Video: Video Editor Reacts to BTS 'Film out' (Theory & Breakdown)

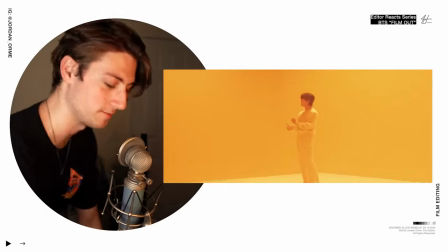[0:00]
The fake love Freakin fake what? Now is like really making me rethink all my like fake love theories.
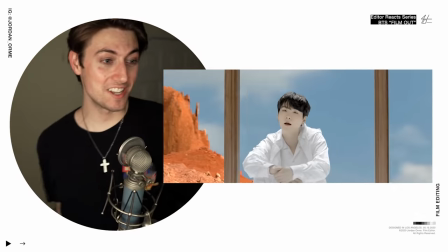[0:08]
Okay. Okay. Okay Okay, I see it if you're new to the channel welcome screen bean. I'm glad you're here pop some confetti for yourself. My name is Jordan I'm a professional film editor and I've edited some amazing music videos for artists like these. Let's get into the breakdown
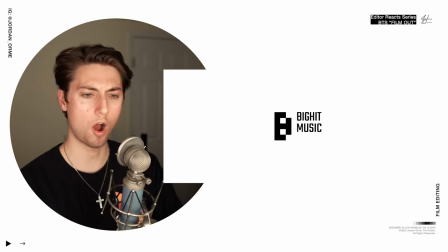[0:25]
What hold up?
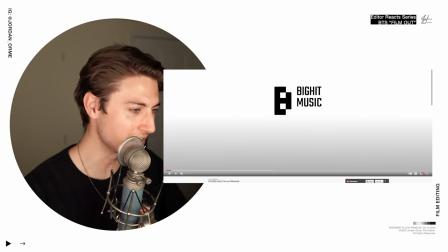[0:27]
Hype labels did big hit change their youtube channel to hype labels they got a new logo the rebranding i'm here
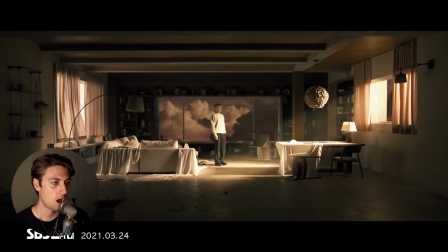[0:35]
for it let's do it let's go this is beautiful
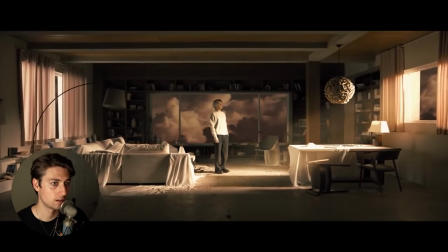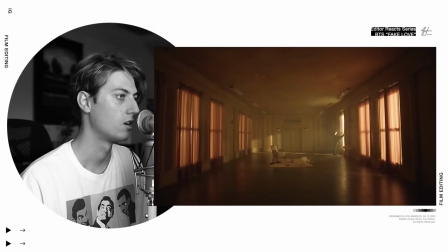[0:51]
Does this not remind you of fake love this looks like the same scene that Jin was in But now we have Jungkook
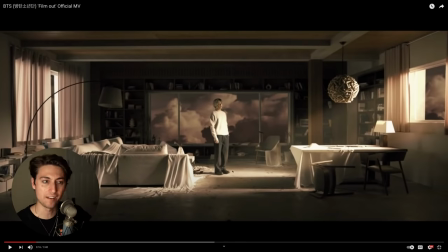[0:57]
he's in a house in the middle of the sky We're about to get into some serious theories on this video
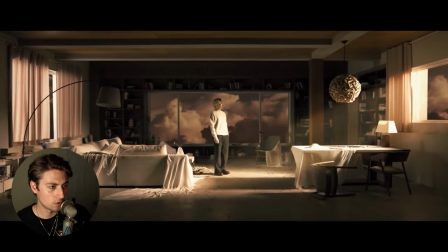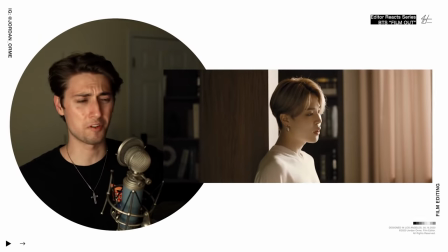[1:08]
Oh Jimin just bless me with your voice bro Bless me
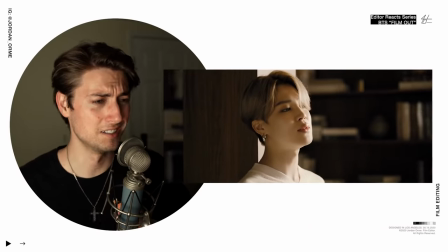[1:15]
Oh! I love it.
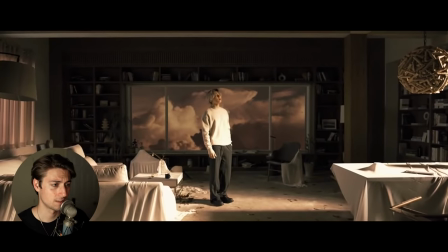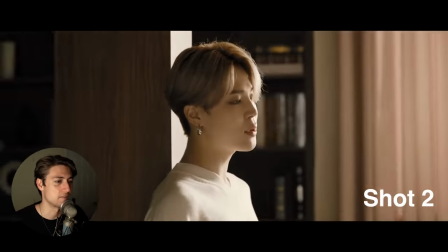[1:23]
This editing is the most simple that I've ever seen. It's literally, we're in our third shot right now. It's so slow and I love how simple it is. It reminds me of a music video I'm working on right now. When you have music videos with longer shots, every edit has more weight to it.
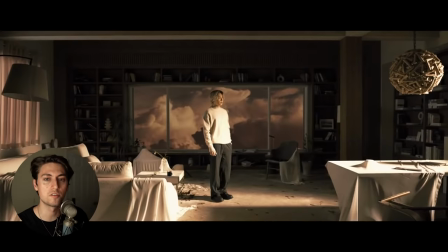[1:35]
And it's so important to make sure it's smooth, seamless, and fluid. And this does that.
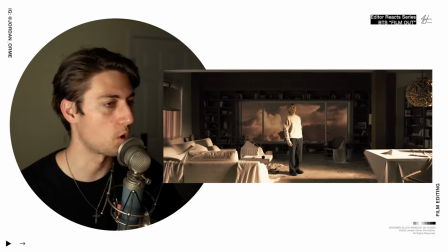[1:42]
Yes! It's so fluid.
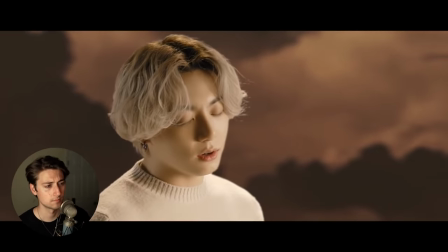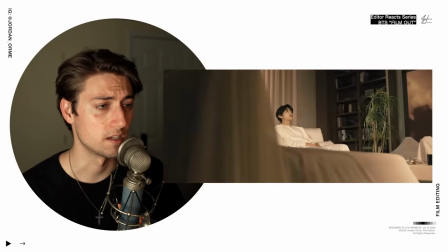[1:51]
Bro, this melody is beautiful.
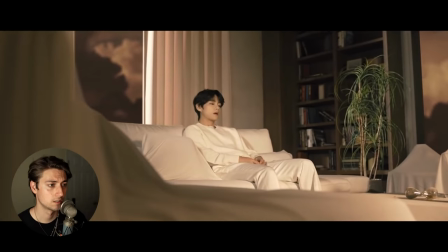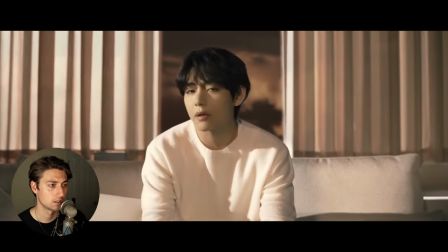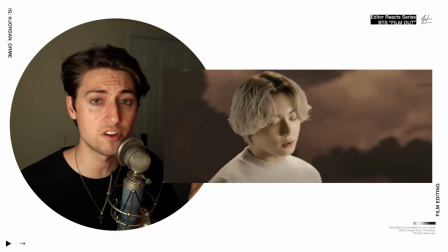[2:03]
As editors, the story is so important, so I'm going to reverse engineer the video to the best of my ability so we can understand what's going on.
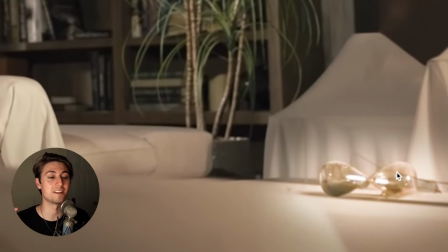[2:09]
I want you to notice this hourglass right here. As you can see, it's turned sideways, meaning that time is standing still, and time is such an important aspect in this video, so keep that in mind as we move forward.
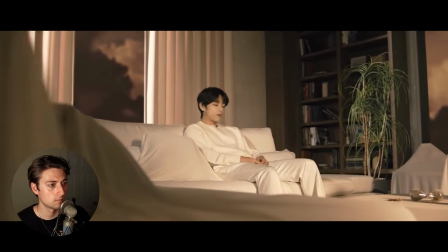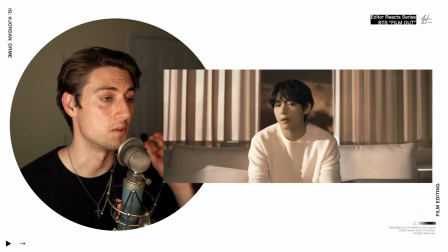[2:24]
This is a beautiful song.
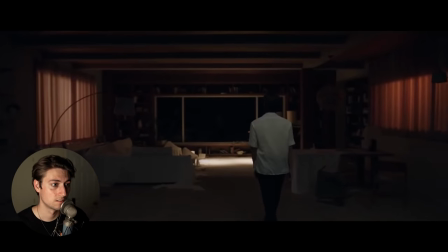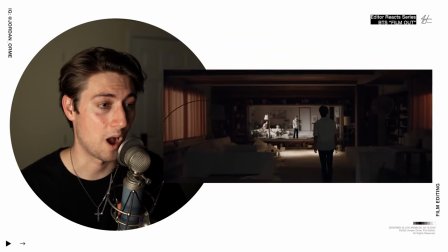[2:33]
Wow.
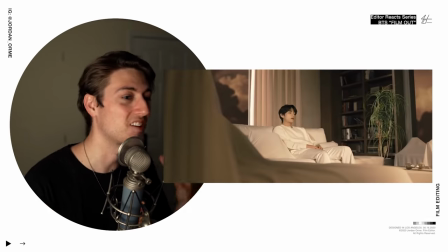[2:36]
This is crazy. The overall music video concept is we're sitting in a house in the clouds of different duplicate rooms full of memories Which means that we have parallel
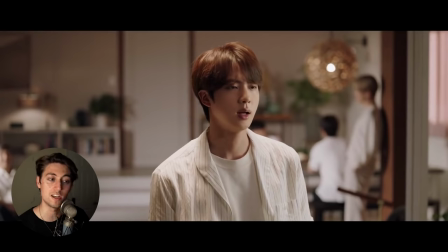[2:45]
universes and the way that we have parallel universes is our boy Jyn here He's a time traveler He constantly tries to go back in time so he can get the members back together so they can be happy becoming time Lords out in your boat And if we take a look at this frame We can
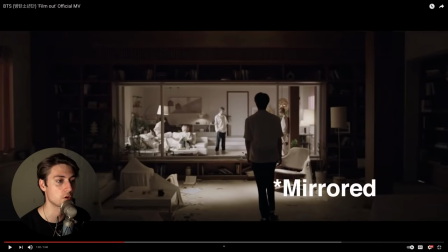[2:59]
see that the room that Jyn is in is the exact same as this room except It's much more distressed because it's in the future and
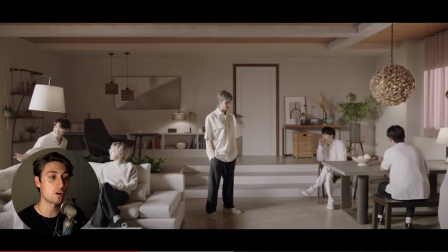[3:05]
this room is in the present which contains all seven of the members and they're together and they're happy
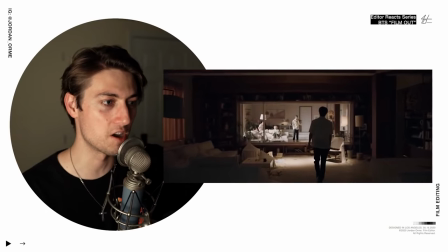[3:10]
so jen's coming from the future looking through the window into the past back when times were happy
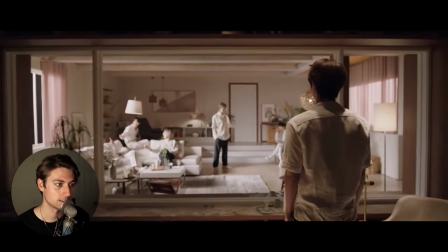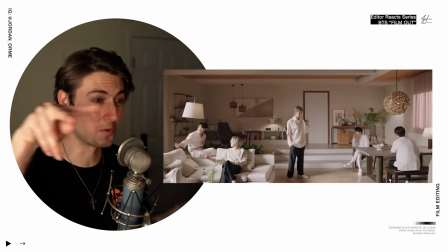[3:24]
wow that is such a cool shot going right through the window that's sick
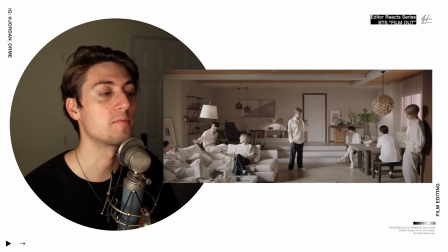[3:33]
as we move through the present time room everybody's frozen because time is standing still like we
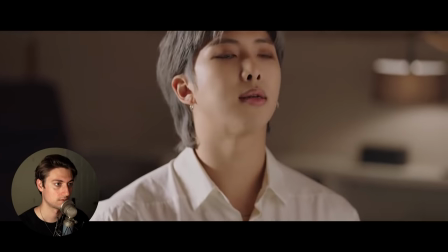[3:37]
talked about earlier then
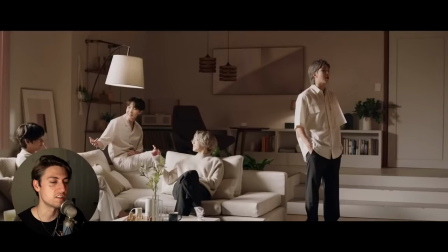[3:45]
rn moves he starts rapping it's just like this song has such a nostalgic feeling bro i want to go back to the good old times you know i just want to like eat a whole pizza with my friend and watch some freaking
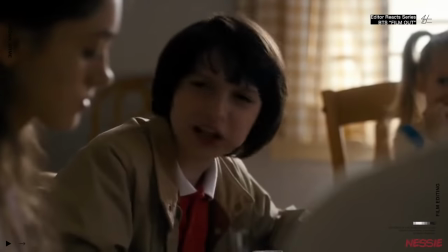[3:58] stranger things is your chest on again human anatomy
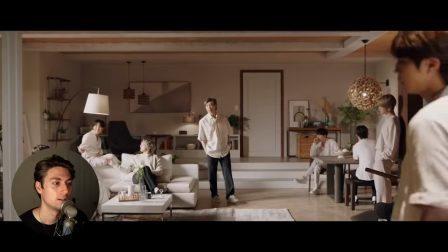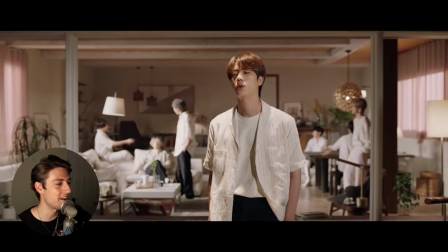[4:07]
oh and then everybody starts moving